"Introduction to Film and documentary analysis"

Good morning, everyone, and welcome to this sixth class in the Going Online topic. I hope you're enjoying English class so far and enjoying your new school life here at Gefion. Today we're going to talk about film analysis, and more specifically we're going to focus on how to analyze and look at documentary films. You get to do a bit of shooting yourself, and then we're going to watch and analyze a documentary film at how the camera works.
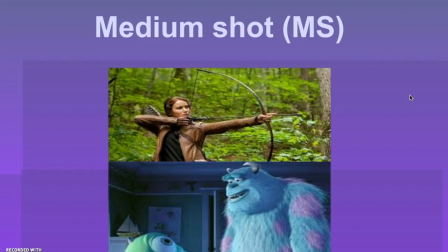(0:36)
And I'm going to take you through just 5 different types of shots and framings that we can look for when analyzing films. And these go for all films, both feature films and documentary films.
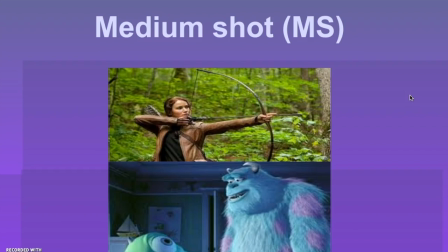(0:53)
So the first type of shot is the most common shot you'll meet in films, is what we refer to as a medium shot. You can see the character from the waist up, and it shows us something about who the character is.
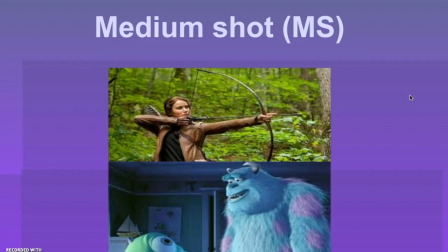(1:10)
It is also used for action and interaction between characters, as you can see in the bottom picture here.
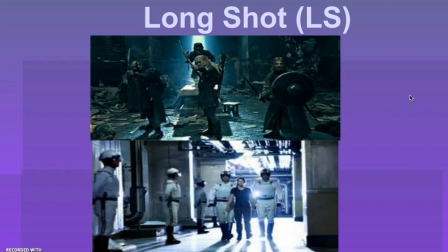(1:19)
The next type of shot is the long shot. The long shot can be used for different things. It can establish a setting, but also establish a
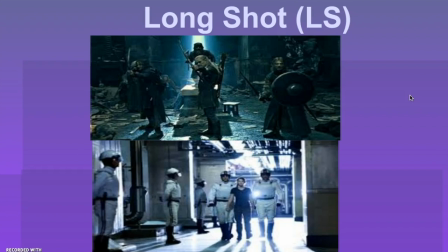(1:34)
relationship between characters. As you can see, for instance, in the top picture here, the Fellowship of the Ring, they stand together, but we can also sense in the setting that they're trapped up against this wall, because we get to see a wider picture of where and who they are.
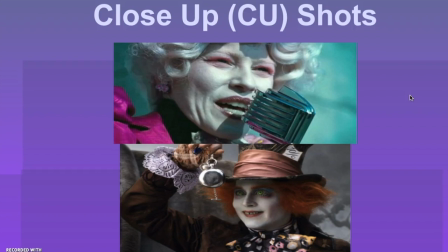(1:56)
Finally, we have the close-up shot. The close-up shot is very important. You should always pay attention to this. It can both be used to tell something about the character's feelings, what the character is like,
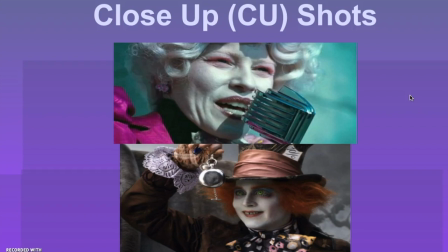(2:12)
but it can also be used to focus on important things, certain objects, and so on, that we should pay attention to.
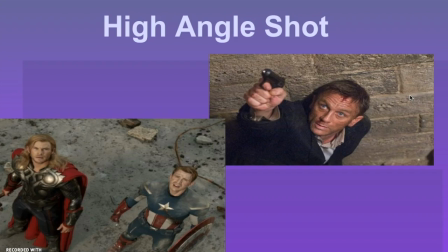(2:23)
Okay, so those were the 3 major types of framing, but we can also have a look at the camera angle. And the first one here is the high angle shot. And whenever we see someone shot from a high angle with the camera,
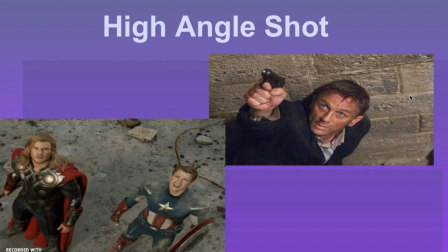(2:43)
we should get the sense that they are vulnerable or in danger, as we can see with James Bond here in the right top corner. We definitely get the sense that he is threatened by something outside of the picture.
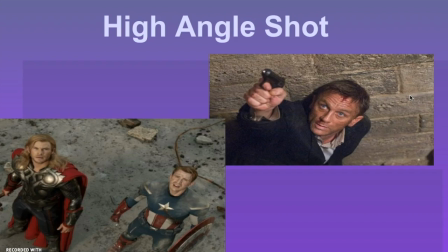(2:58)
As well as with our 2 superheroes down here, something is coming for them. They look threatened or vulnerable.
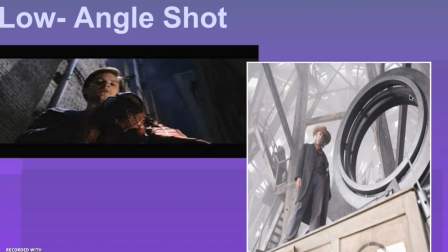(3:07)
On the other hand, we have the low angle shot, which is meant to invoke power or control in people. We see here in the top left corner Peter Parker
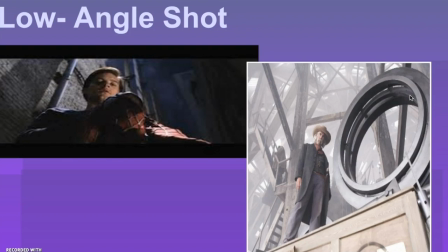(3:21)
becoming Spider-Man, gaining his superpowers, as well as our right picture here. We definitely get the sense of a man in control or power.
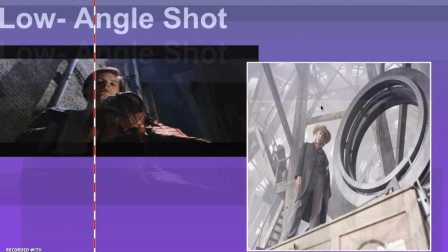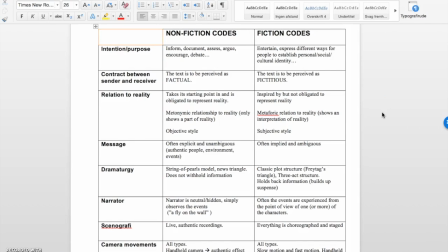(3:38)
Okay, so that was a bit on shot types and framing in film. I want to say a few words on documentary films. Now, documentary films relate to
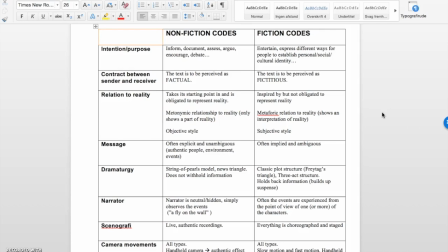(3:55)
feature films just in the same way as non-fiction texts relate to fictional texts. And you are familiar with how to look at those 2 different genres by now.